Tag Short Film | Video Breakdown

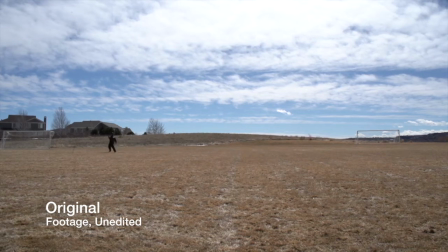I sent them, we were literally shooting from the opposite side of the field with Jake and Harry running. And if you play the clip out, actually, it's really funny because that was our only take.
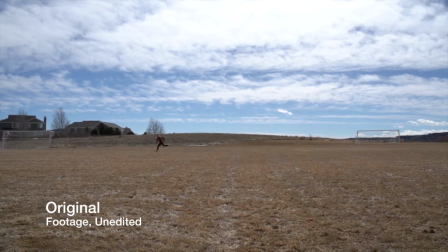And I actually, for the second time when they do it back in the other direction, I just reversed the shot so they're running the other way.
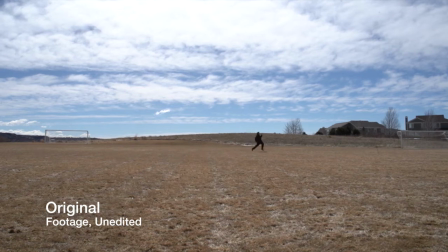And you can tell if you actually look at the background, but it's not really that noticeable. I think it's one of the funniest shots in the whole film. I'm really, really happy with that. I had also a bunch of other shots that I was just testing around with.
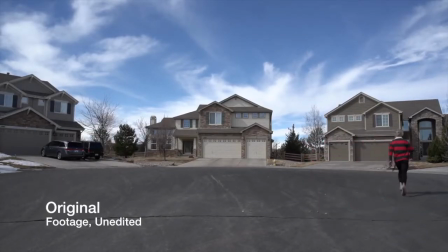We had one where they ran around the cul-de-sac, and Harry, instead of just stopping him right there, actually ran around the whole cul-de-sac too.
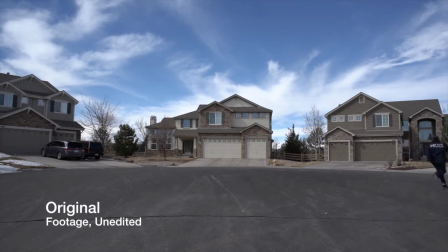And it was funny, it just didn't flow in the same way. I don't know how to explain it. Something that actually nobody has pointed out to me at all yet, which is color grading.
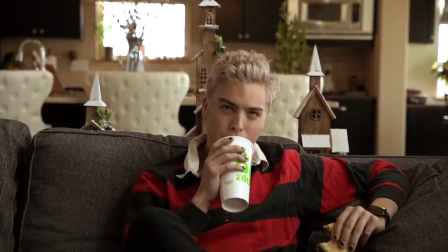The only shot which bothers me with the color grading is the final shot,
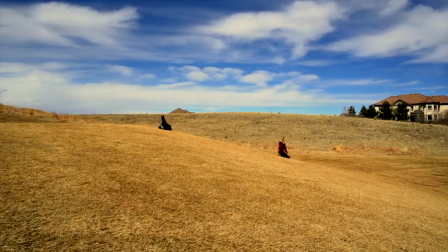and it switches from black and white to color, so nobody's gonna notice it, and it's that quick, so it's very, very, very small, but it's still very poignant to me, and it bothers me.
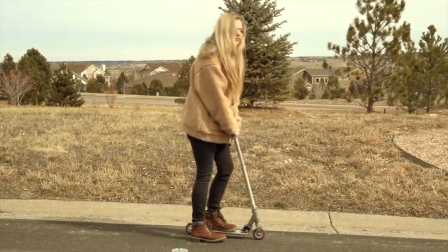The color doesn't match the color that I had going on before.
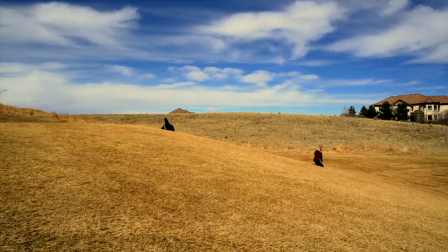It is a very nice color, it's very, like, the colors pop out, but it doesn't match what it does before.
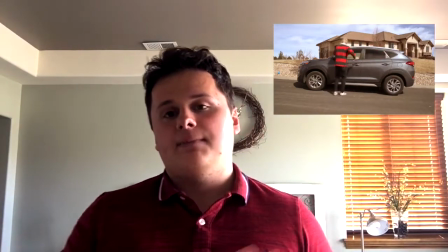And one of the problems that I have with that is you can copy and paste the color effects from one clip to another.
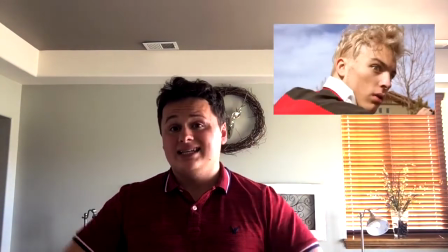Sometimes it doesn't work depending on your angle and depending on how much light is actually in the scene, so you have to with it a lot, and it kind of throws it.
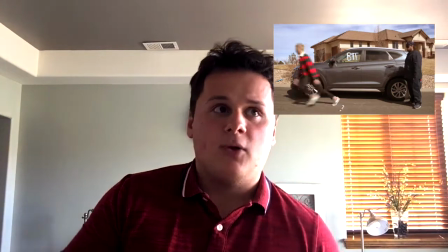So I think that's why that shot in particular doesn't stand out. Some cool editing techniques that I've discovered in this process more than anything. I love sound effects.
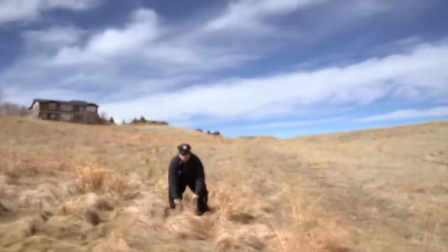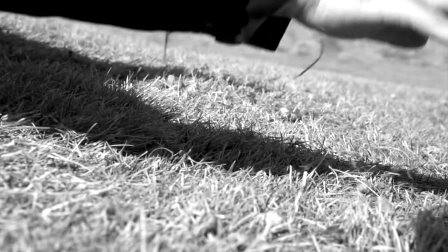Sound effects are so nice, and especially if you find good ones. My favorite is the sonic.
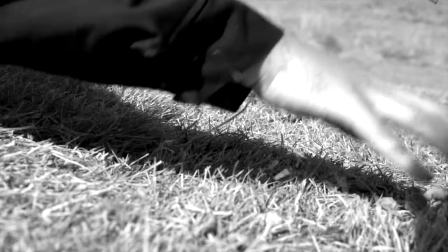So literally when his hand hits the ground, I used a sonic boom, and I just turned it down a ton to kind of just have a boom, boom, like a type of sound. Like if you listen to it in full clip, it sounds like grass. Like it doesn't sound like this epic moment.
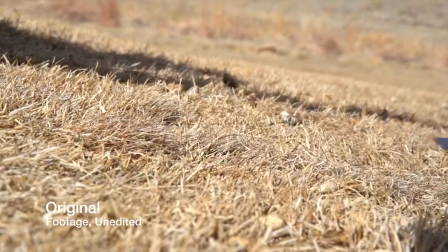All right, action. sick.
I added whooshing noises to almost every single shot, just with the zoom ins, with the pans, all of that. The one big, okay, two continuity errors. One is relatively bigger than the other, and I guarantee if you notice them, it's not that big of a deal. Like, you probably won't notice them. The first one is when the police officer whips off his sunglasses.
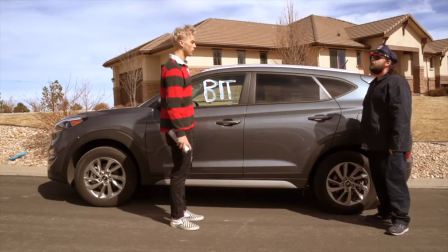In the next shot, he puts them back on.
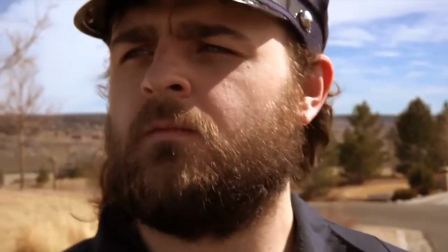Now, luckily, Jake's shirt is really red, so you kind of have your focus more on him anyway, so you're not really paying attention to that. However, it is something that I should probably pay attention to much more so in the future. And so if you actually watch, there's the rough edit and then the final edit. I'm gonna actually do another video about like what the difference between the two is. I would say most of the sound effects I added in post-production. The fart was post-production.
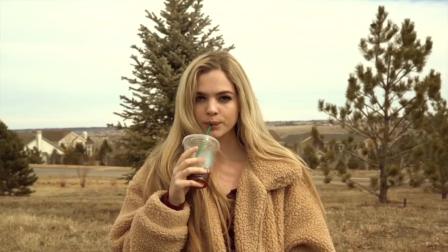The sipping of straw, that was post-production. I had a lot of post-production stuff.
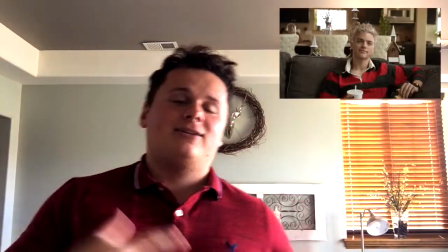So keep in mind, like when you watch movies, not necessarily all those sound effects are actually coming from those characters,
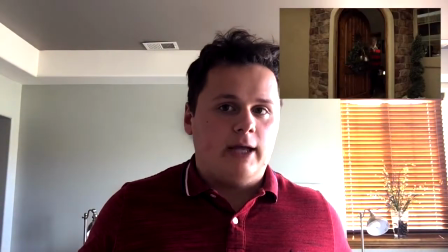just because like it's really hard to get that many sounds all the time.
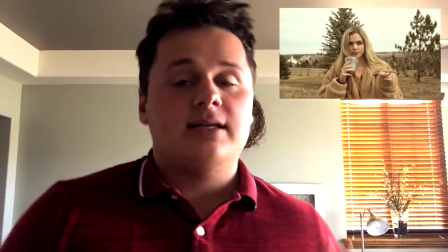And something that I would recommend to anybody out there, and something that I learned big time in this video, let people suggest things.
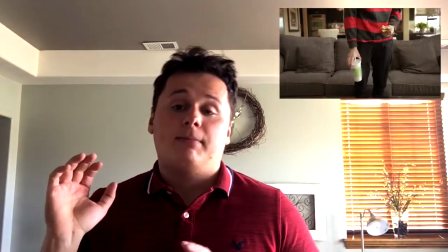Let people contribute to your piece and get them behind the vision of your piece, as opposed to being,
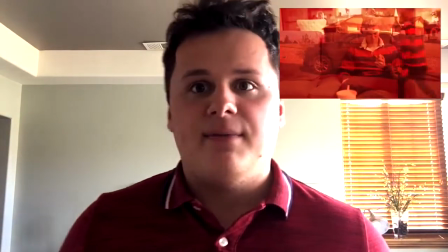it's all about me, it's my name, I want my name in the billboards, I want to be the next Tarantino. Like,
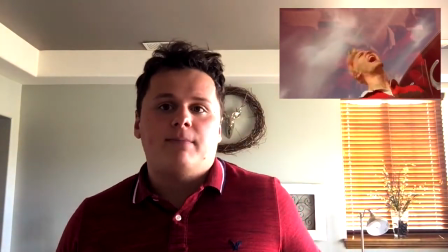who gives a flying f? Make a good piece, make people entertained, make people happy, make people interested in your piece.
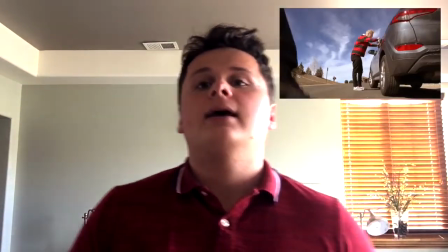And the way you do that is by having a lot of people say their opinion. Now, as the director, do you have to say and agree with every single thing they say?
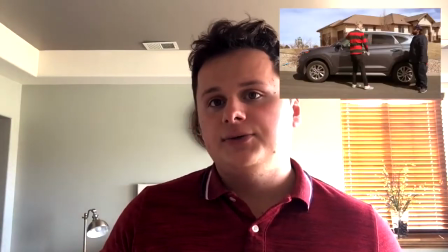Absolutely not. The song that I originally used was the song that I had at the beginning.
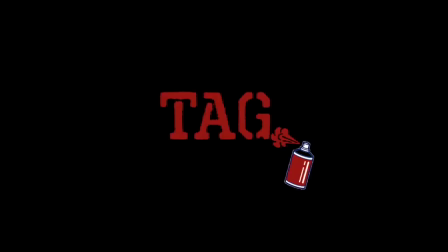Playing over the credits and his introduction.